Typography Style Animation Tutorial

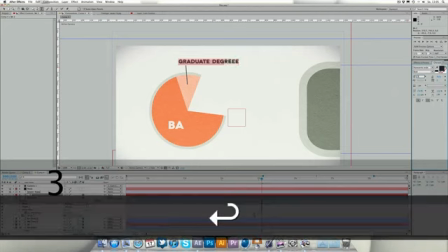[57:48]
Full pixel or 3 and make it semi-bold.
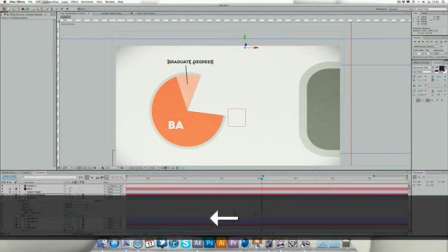[57:54]
Don't need it so thick. Probably bring this in 2 lines
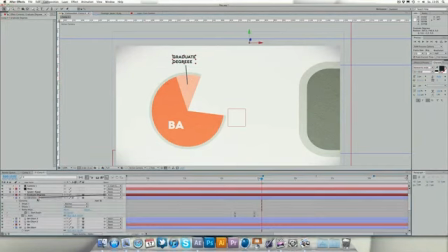[58:05]
and up. And last thing is what we're gonna do is we're gonna link it to our piece of the chart just to have it animate together. And something is screwing up at this point.
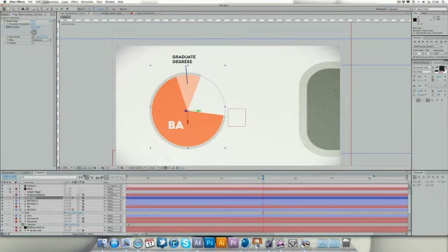[58:25]
Take a look. Usually it's because of the anchor points.
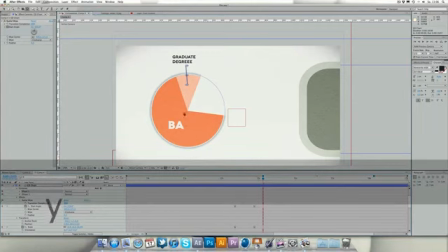[58:30]
Select the shape, and yeah, of course we have to readjust this anchor point and put it in the middle of the circle too.
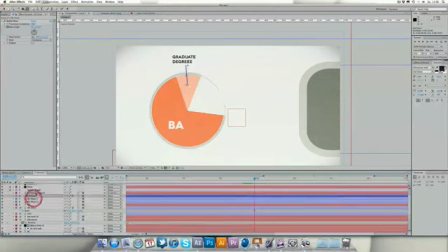[58:37]
And for graduate degree, we of course have to put it in the middle of the circle too.
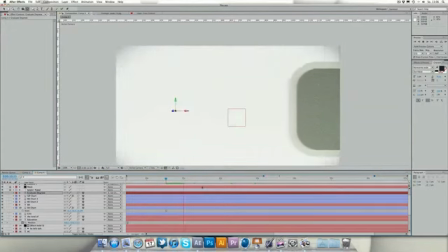[58:46]
And let's take a look at this whole process, at this whole animation we created. I hope the tutorial wasn't too long. I hope you understand some basic techniques.
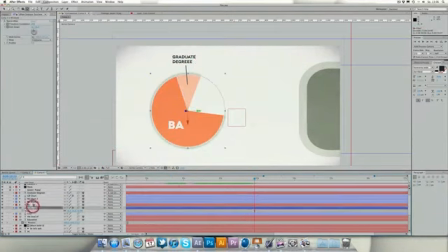[59:00]
I mean, you don't have to recreate the exact same thing, but I hope you learned the techniques.
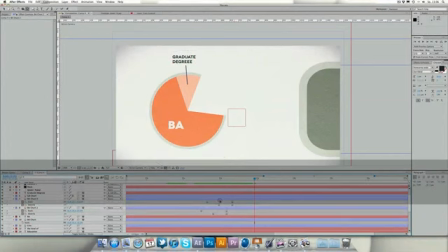[59:06]
So let's
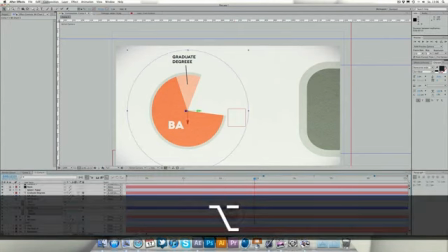[59:09]
extend this a little more and select all, hit Alt and extend them, because this is going a little too fast for me. Yeah, you don't need the Alt click at this point.
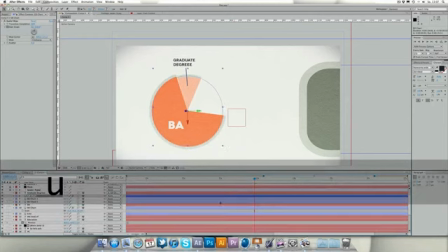[59:23]
And let's again extend, offset this, and this is also a bit fast.
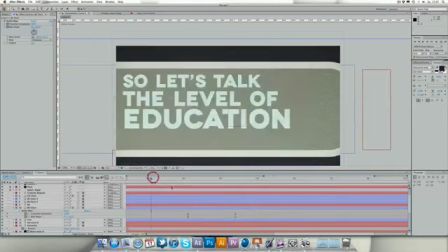[59:33]
That should be better.
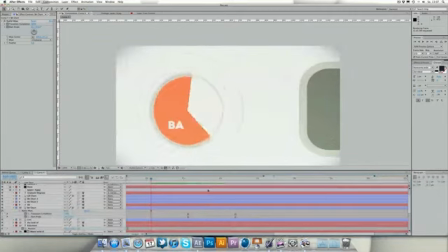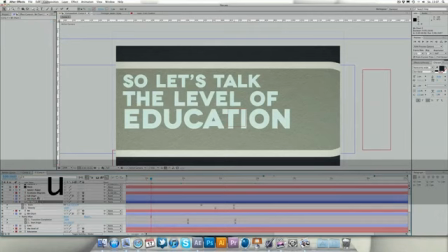[59:44]
Yeah, really nice. Last but not least, last thing is we should probably,
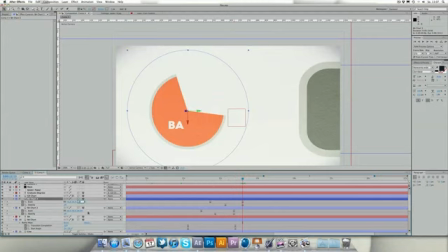[59:51]
they're scaling a little too much, so 26 is probably too much.
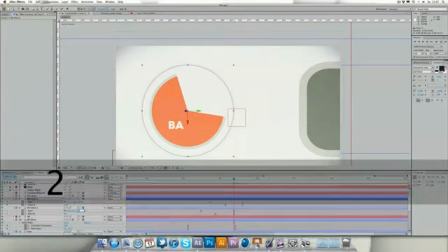[59:57]
Make it 24, and I think this was the final kind of tweak.
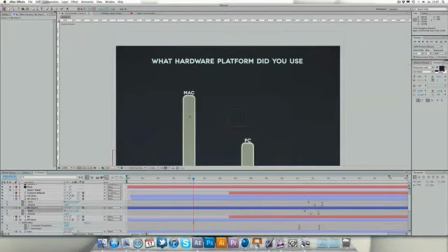[60:02]
Of course, there is a lot still to tweak. We should probably take a look over these colors.
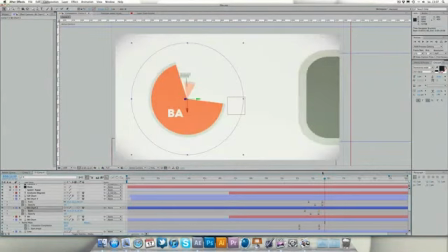[60:09]
They're missing some pieces here, but I think this is something you should do.
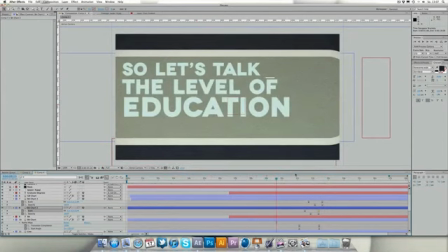[60:18]
I hope I teach you the basic techniques and how all this stuff works. How you should continue this. You should leave at the same style. So let's just create.
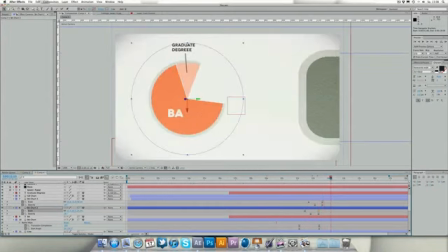[60:30]
If you continue this, you should creating some bouncing animations, because we already have this bounce at that point.
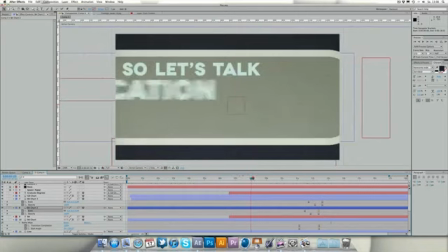[60:38]
And you should also keep that bold style, because if you now start
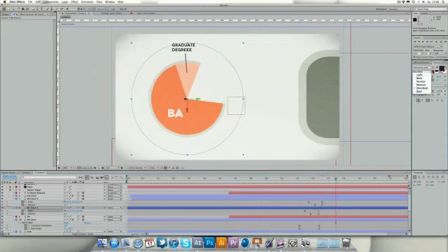[60:46]
creating thin fonts and thin text layers,
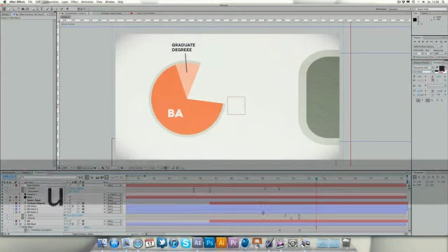[60:52]
it won't look too good. So anyway, I hope this tutorial helped you.
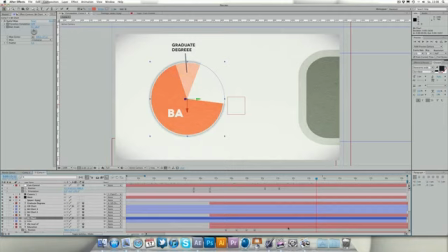[60:59]
Hope it wasn't too boring when watching this one. And I thank you for watching. Of course, I had quite a lot of fun. I really like doing this typographic stuff. Hope some of you do too. And again, see you next time. My name is Alexander. Goodbye.